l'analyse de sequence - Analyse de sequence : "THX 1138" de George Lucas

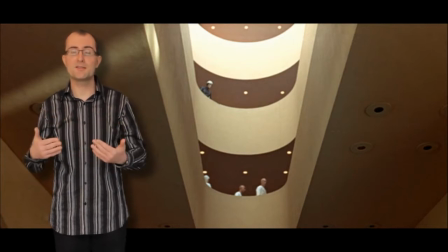[4:25]
Vous constatez que les gens marchent presque les uns derrière les autres en rang, un petit peu comme ça nous rappelle des plans de Metropolis. Alors, il est à souligner que donc, je l'ai dit, les cinéastes du Nouvel Hollywood avaient vraiment envie d'ancrer leur cinéma dans la réalité,
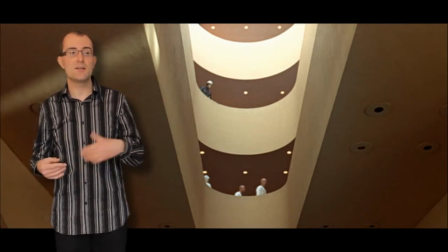[4:42]
donc il y a très peu de studios, bizarrement, dans ce film. Et donc, la plupart des plans sont tournés dans des extérieurs réels. On va pas dire, c'est pas tout à fait des extérieurs, dans des intérieurs réels. Et donc, George Lucas est allé tourner dans des centres commerciaux aux heures de fermeture,
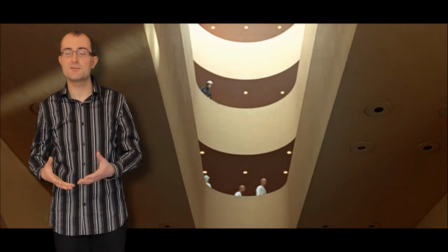[4:59]
dans des tunnels souterrains, dans des parkings souterrains, mais dans des décors réels.
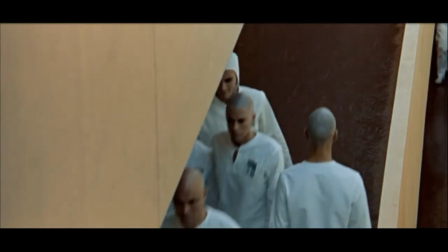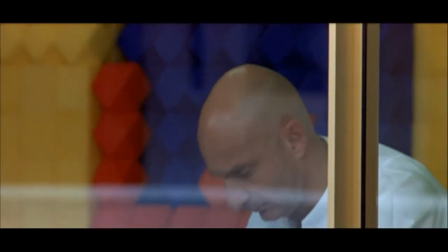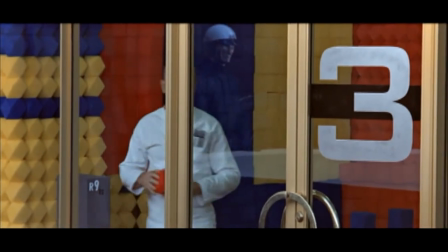[5:18]
On découvre à l'écran Robert Duvall, qui est évidemment
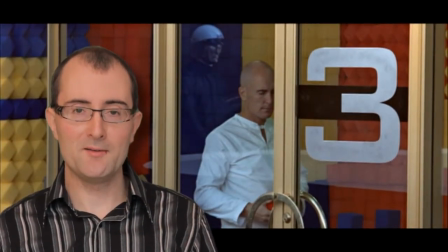un acteur évidemment qui fera des films très très célèbres par la suite. Juste après, il tournera Le Parrain.
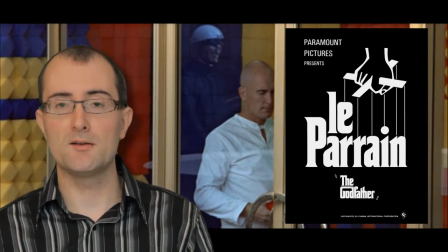[5:33]
Et puis, bien plus tard, évidemment, en 79, Francis Ford Coppola lui confiera un des rôles principaux d'Apocalypse Now.
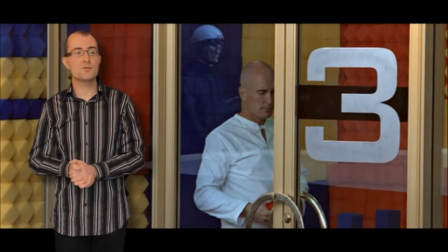[5:42]
Ensuite, je me suis arrêté sur ce plan parce que donc Robert Duvall, ici, il est encore une fois coincé entre de nombreuses. Alors, il est derrière une baie vitrée, il est coincé entre des armatures, c'est-à-dire que son existence tout entière est cernée et cadenassée.
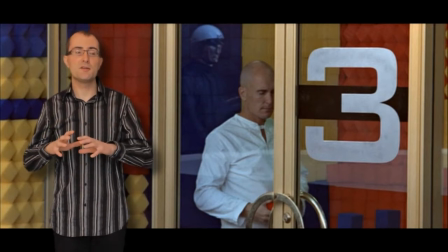[6:02]
Et puis qu'en plus il est derrière une baie vitrée, donc vous avez évidemment des plans qui sont emblématiques d'un enfermement.
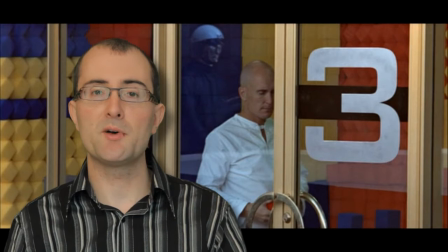[6:10]
Il est à souligner quelque chose sur lequel j'ai peut-être pas assez insisté, que le film est produit grâce à Francis Ford Coppola,
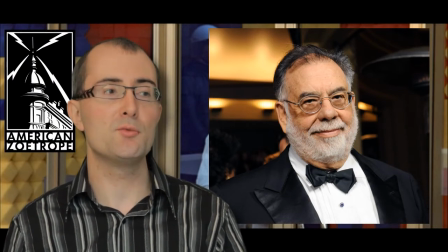[6:17]
grâce à American Zoetrope, la société de production de Coppola, que Coppola venait de créer juste avant
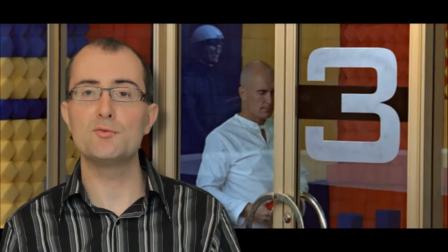[6:25]
71, en 69. Donc un des premiers films produits par American Zoetrope, THX 1138.
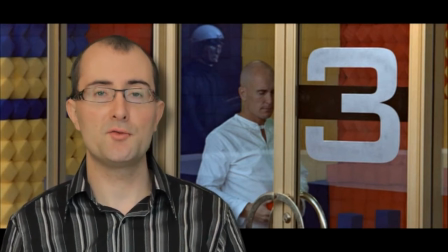[6:32]
Le titre du film THX 1138 vient en fait du numéro de téléphone d'alors de George Lucas qui se terminait par 1138, et puis THX en fait faisait référence à un des collaborateurs de George Lucas.
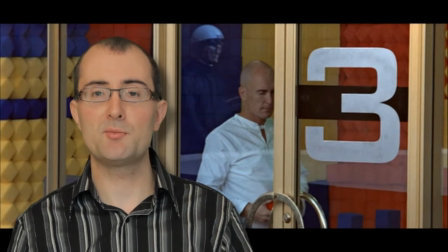[6:47]
Par la suite, on sait que George Lucas déposera une espèce de label, le son THX,
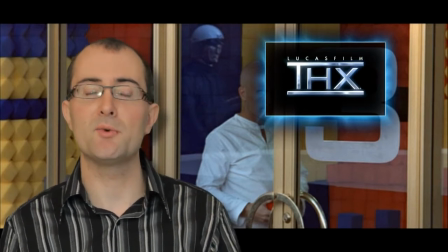[6:54]
qui est resté évidemment très célèbre, et c'est un hommage évidemment à ce premier film de George Lucas, THX 1138.
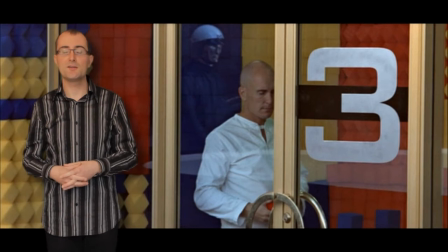[7:01]
Autour de Robert Duvall, vous constatez des espèces de solides de toutes les couleurs. On ne saura pas trop à quoi ça sert, on ne sait pas si c'est une espèce de combustible, mais ce sont des choses comme ça très étranges qui peuplent l'univers de THX 1138.
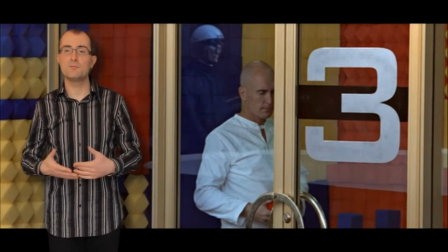[7:18]
Et en fait, vous voyez pour l'instant, on n'a pas constaté d'effets spéciaux particuliers. Tout est très simple, les effets sont très simples. Et simplement des cubes de couleurs, des solides de couleurs, participent à créer une atmosphère qui est étrange et déstabilisante.
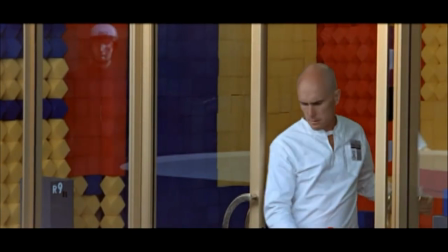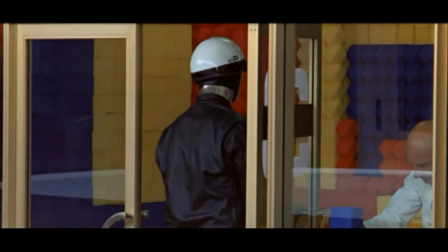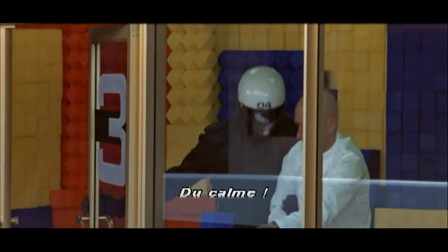[7:43] Stay calm.
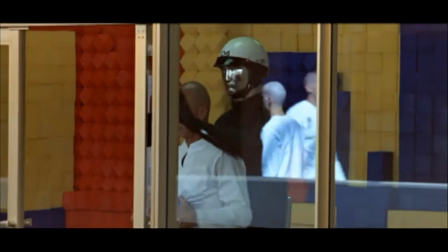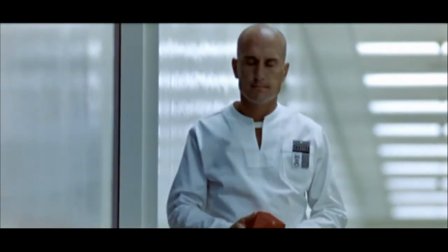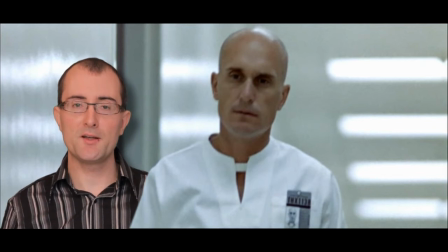[7:54]
Je profite de ce plan pour revenir sur l'atmosphère sonore du film qui a été particulièrement travaillée.
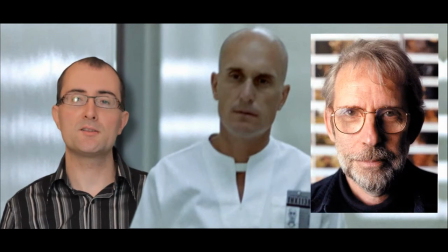[7:59]
Elle a été travaillée notamment par Walter Murch, qui est évidemment, alors c'est un monteur d'Hollywood qui a monté notamment certains films de Coppola.
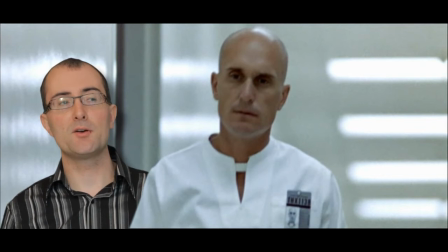[8:09]
Et d'ailleurs, bon, c'est un peu l'équipe de Coppola, on pourrait dire,
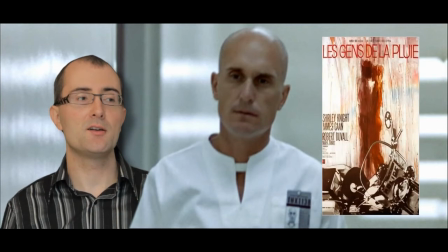[8:13]
puisque Robert Duvall avait notamment déjà joué dans Jean de la pluie de Coppola.
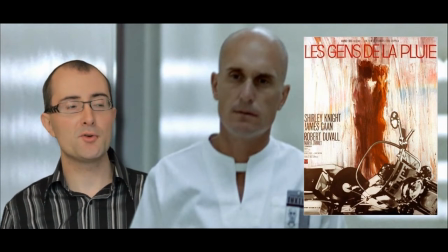[8:20]
Je profite de ce plan pour revenir sur l'atmosphère sonore.